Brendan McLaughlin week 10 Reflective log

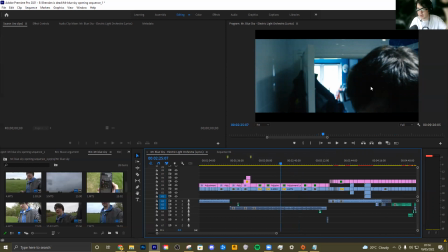(8:20)
I have very little issues with it.
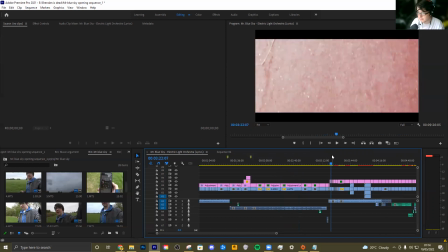(8:23)
Next up is the kind of the most edit heavy sequence, and this was the Nowhere to Run dream sequence. The Nowhere to Run sequence was the kind of least planned out, I would say,
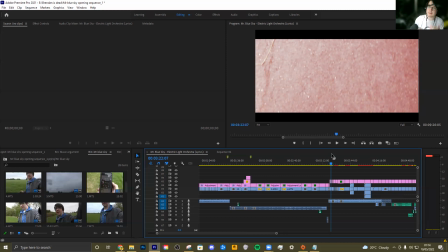(8:35)
because a lot of them are very exactly the plan, but I want a lot of creative freedom in this section. It's meant to be very weird and visual and kind of very much, you know, allow me to test out and mess around with things. But a couple of things I did have is, for example, this opening bit where it's running through different foot movement.
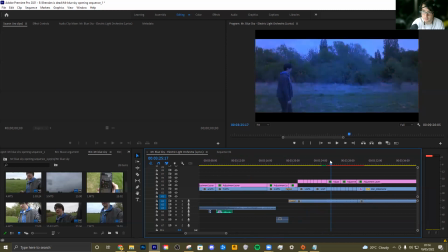(8:53)
Originally, this was much longer in the music plan when I filmed it, stuff like that.
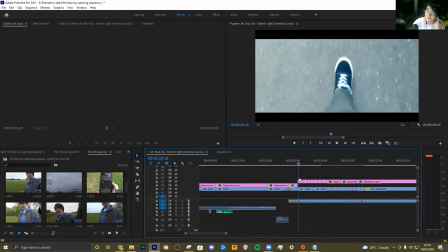(8:58)
But once I got the editing, actually watched it, I felt it get really boring, even with the effects.
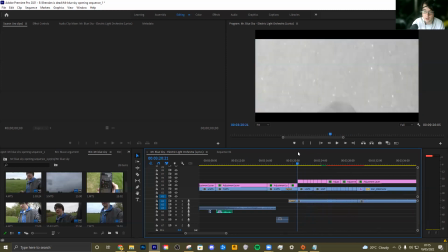(9:03)
And this is meant to be a very high energy scene, so I basically cut it in half. And how I changed it was basically, as you can see in the edit, instead of cutting off the music, basically what I done was I used this that basically, I forgot what it's called,
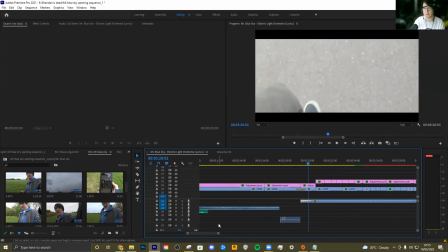(9:18)
but basically a constant gain, so it makes it rise in, so it feels less blunt, because it's not sight from the beginning, it feels less blunt, stuff like that.
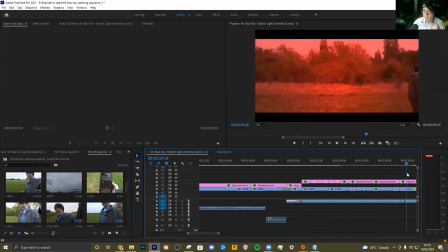(9:26)
And I had to cut it here when it goes into the voice directly talking,
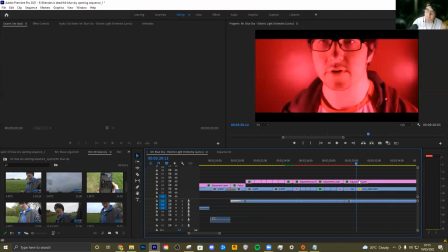(9:33)
and it is a little bit buggy, but I kind of like that aspect because it plays in that surrealism and very glitchy kind of world I'm going for in the sequence.
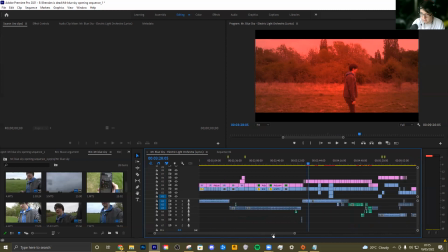(9:40)
So I think it works out well. Another thing I had was the end of the sequence, if I just go all the way to the end. this shot.
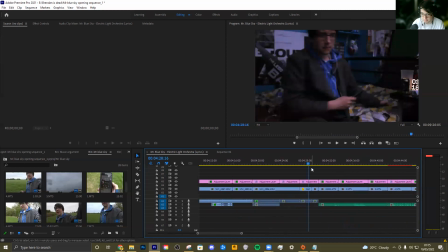(9:48)
This shot was meant to last a tiny bit longer, and it didn't really. The shots, as you can see, don't match up that well with the position, stuff like that, compared to other sequences. So the solution I came around it was very kind of quickly cutting it and stuff like that. So it's very faster.
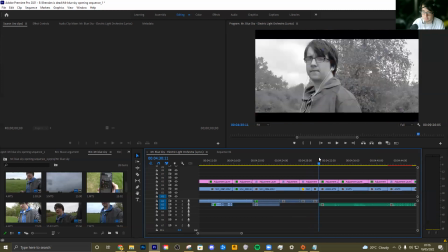(10:07)
This again in the planning, this is much longer, but I thought just cut it faster. It works better, and it kind of it's more instant, stuff like that, and it really kind of plays into that narrative and helps kind of work around it. But again, no one sequence was probably the most fun to do, I'll be honest.
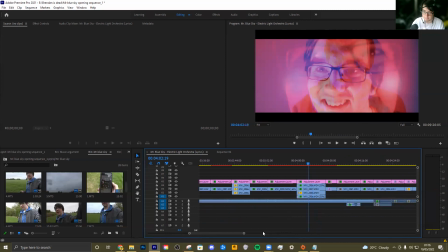(10:25)
It's my favorite creative freedom. As you can see, I've done this here. I use this is basically done through multiple layers, opacity, and I decrease in speed and stuff like that.
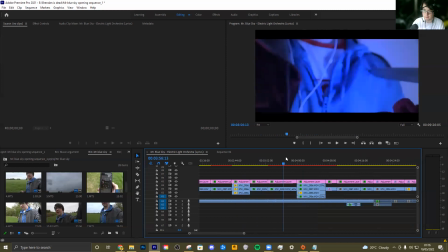(10:34)
And I think it really works as a sequence, and it's very interesting to do.
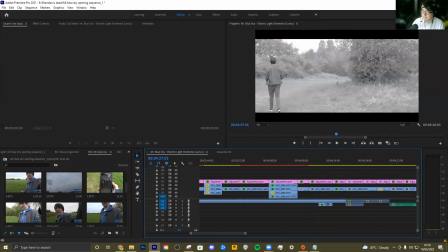(10:39)
Next up is music argument.
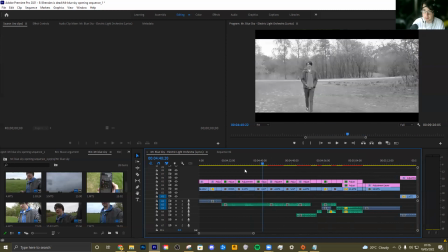(10:43)
Music argument was the most challenging one because every other sequence works with one song. This works with two. The point of music argument I talked about in my planning, but basically character fighting between two worlds.
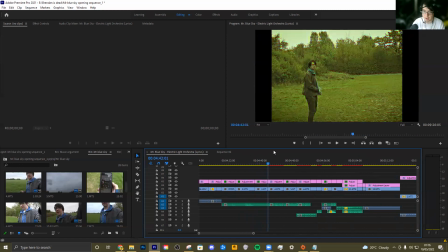(10:55)
As you can see, we've got the Creep song that's all black and white, and we've got Break My Stride that is this very complicated color grade. Let's go into this. This is actually multiple color grade, multiple things on top of each other, blurringness, stuff like that. I used a tutorial that I talked about in my planning and my experimentation to in my color grading segment
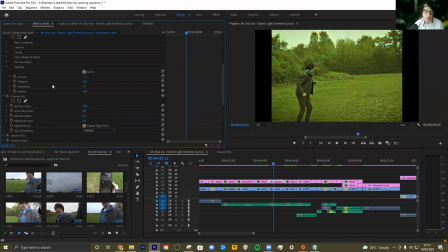(11:15)
from the planning that I talked about. This is more complicated. It adds a bunch of effects for that. I think it coded out really well. It goes for a very weird look, whereas every other segment is kind of very much a color grade.
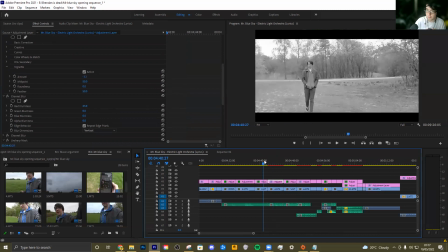(11:25)
The biggest problem I had with this sequence was timing out the music to feel naturally more into each other, because I wanted them to be very distinct. But the problem I have was when I first had it in with the Creep, it's a very slow and quiet song, whereas Break My Stride is obviously a much louder song.
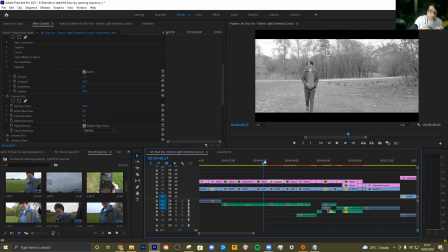(11:42)
And when it went to Breaking My Stride, it kind of felt too jolty and too much. So basically, how I fixed it was lowering Break My Stride by about 10 decibels, and it felt much more in line with the Creep, but without being kind of
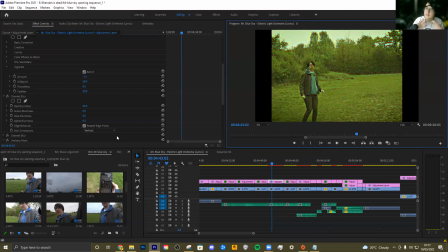(11:59)
too much like it. So here you go. As you can see, the same kind of volume, they feel very synced together, but they feel very unique, and I think that helps in the music argument.
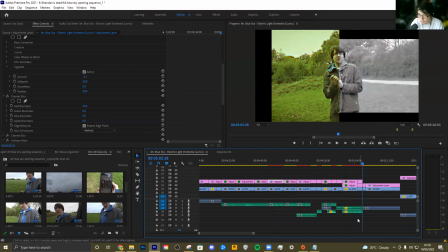(12:10)
Another issue I had was the last bit, the audio. You might notice, so the audio wasn't matching up.